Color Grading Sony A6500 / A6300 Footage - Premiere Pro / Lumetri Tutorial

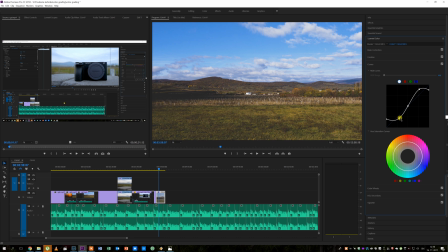Honestly if I want to do heavy color grading I use other tools mostly Magic Bullet Looks plugin for Premiere Pro.
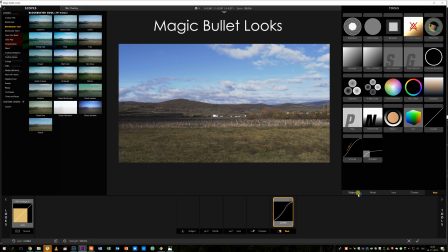Lumetri will be sufficient for most of users but Magic Bullet Looks or DaVinci
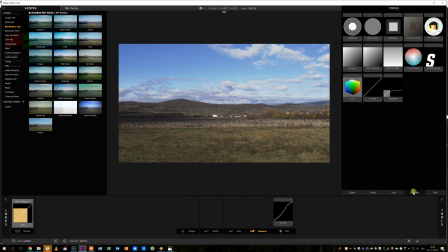Resolve offer more options and it is also a lot easier to work with those if you want advanced options.
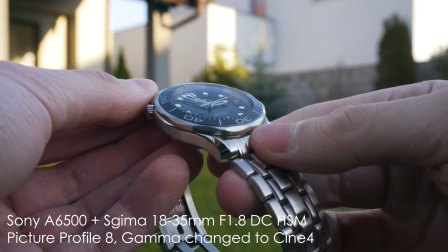Another scene that we will take a look at is from my upcoming video on my second channel which is about wristwatches.
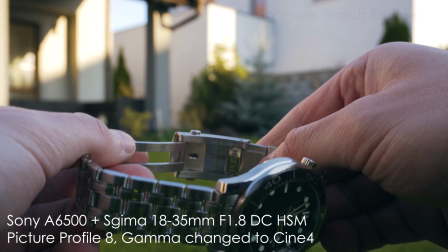Here I would like to show you how picture profile 8 and color grading works with skin tones.
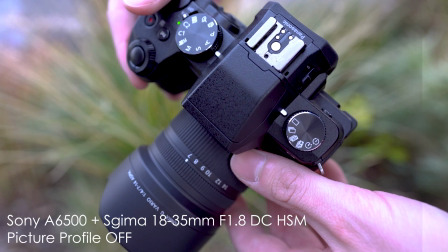If I shoot with default settings especially if the main subject is dark my hands are overexposed and there are even some completely white spots
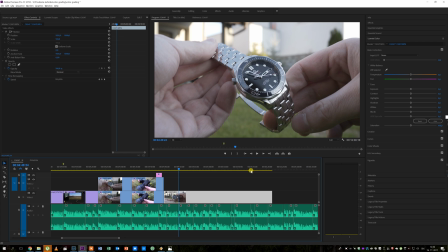with picture profile 8 it is not a problem unlike the landscape shot this is shot with moving objects so here i will choose the frame to color grade first
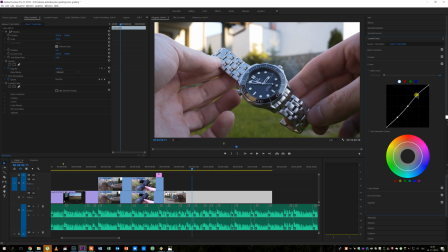here the color correction workflow is the same i have adjusted the saturation then the curve but here i have only used minor tweaks because there is not much contrast in this picture and here i will also boost the vibrance a bit and sharpen the picture by 15 and I think that's it.
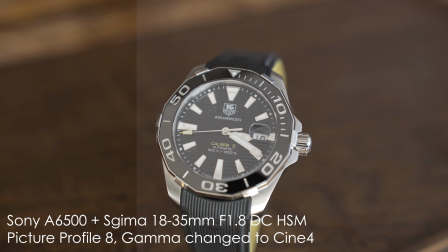And I'll show you one more shot from that video. Here I especially wanted to capture the details on the hands and our indices.
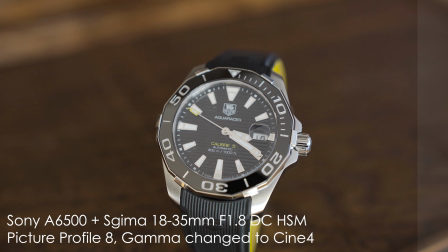There is also not that much contrast in this picture so this is really easy to grade.
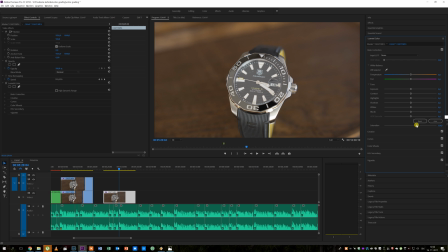I'll just increase the saturation around 125 is enough here I think.
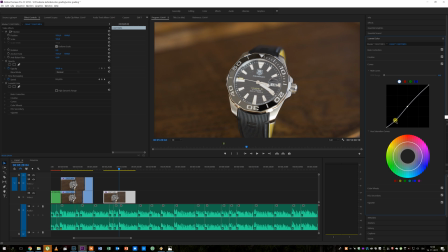I will make the blacks darker and highlights a bit brighter. Here I also want to make the yellow accents a bit more distinctive so for that I will use hue saturation curves. I will select the yellow colors by making two points on the circle and pulling that yellow colors out until it looks as I wish.
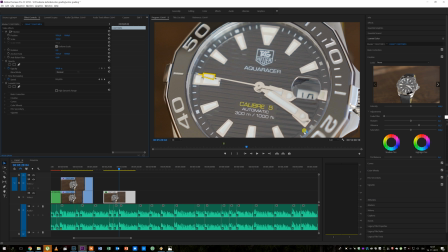I will also increase the sharpness around 25 looks good here I think.
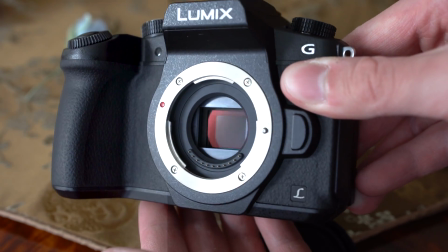One last thing that I would like to show you in this video is how I color grade footage shot with default picture profile or picture profile off.
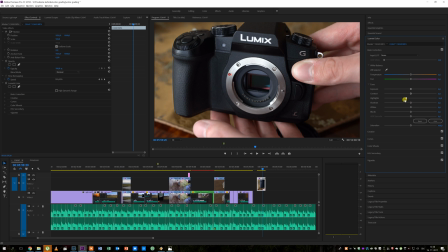In that case I usually stay in basic corrections tab and because this is not a flat picture here I actually like to turn the highlights down and shadows up and also add a bit of contrast to the picture by using whites and blacks sliders I also usually increase the saturation a bit to
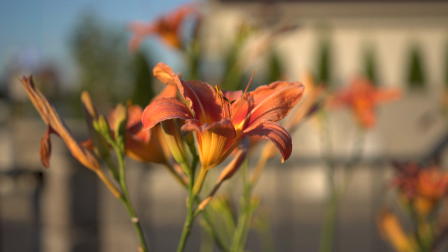like 108 or 110 this is really easy to do and it can make the footage a bit more interesting or more pleasing to look at so
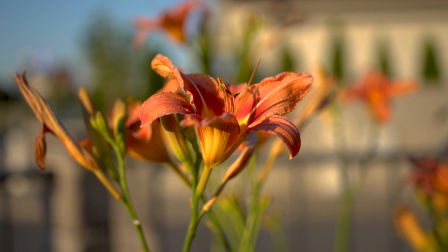this is how I color grade or color correct my videos I'll probably make at least one more video about more advanced color grading in near future So
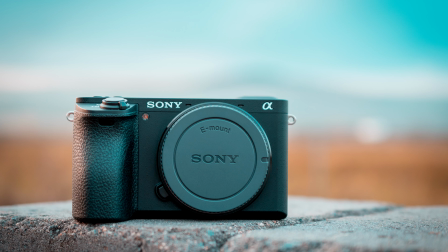that's it for this video. Thank you for watching I hope that you liked this video and that you found it to be useful Stay tuned for more videos and maybe consider subscribing
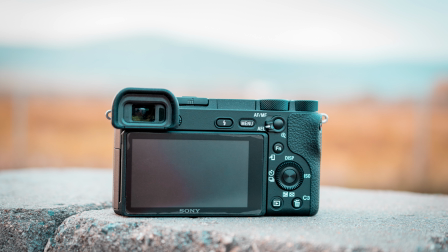if you don't want to miss my future content I appreciate your feedback in form of thumbs up or thumbs down if you'd like to ask anything
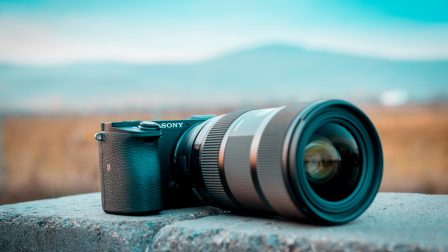or share your opinion Please do so in a comment section and see you next time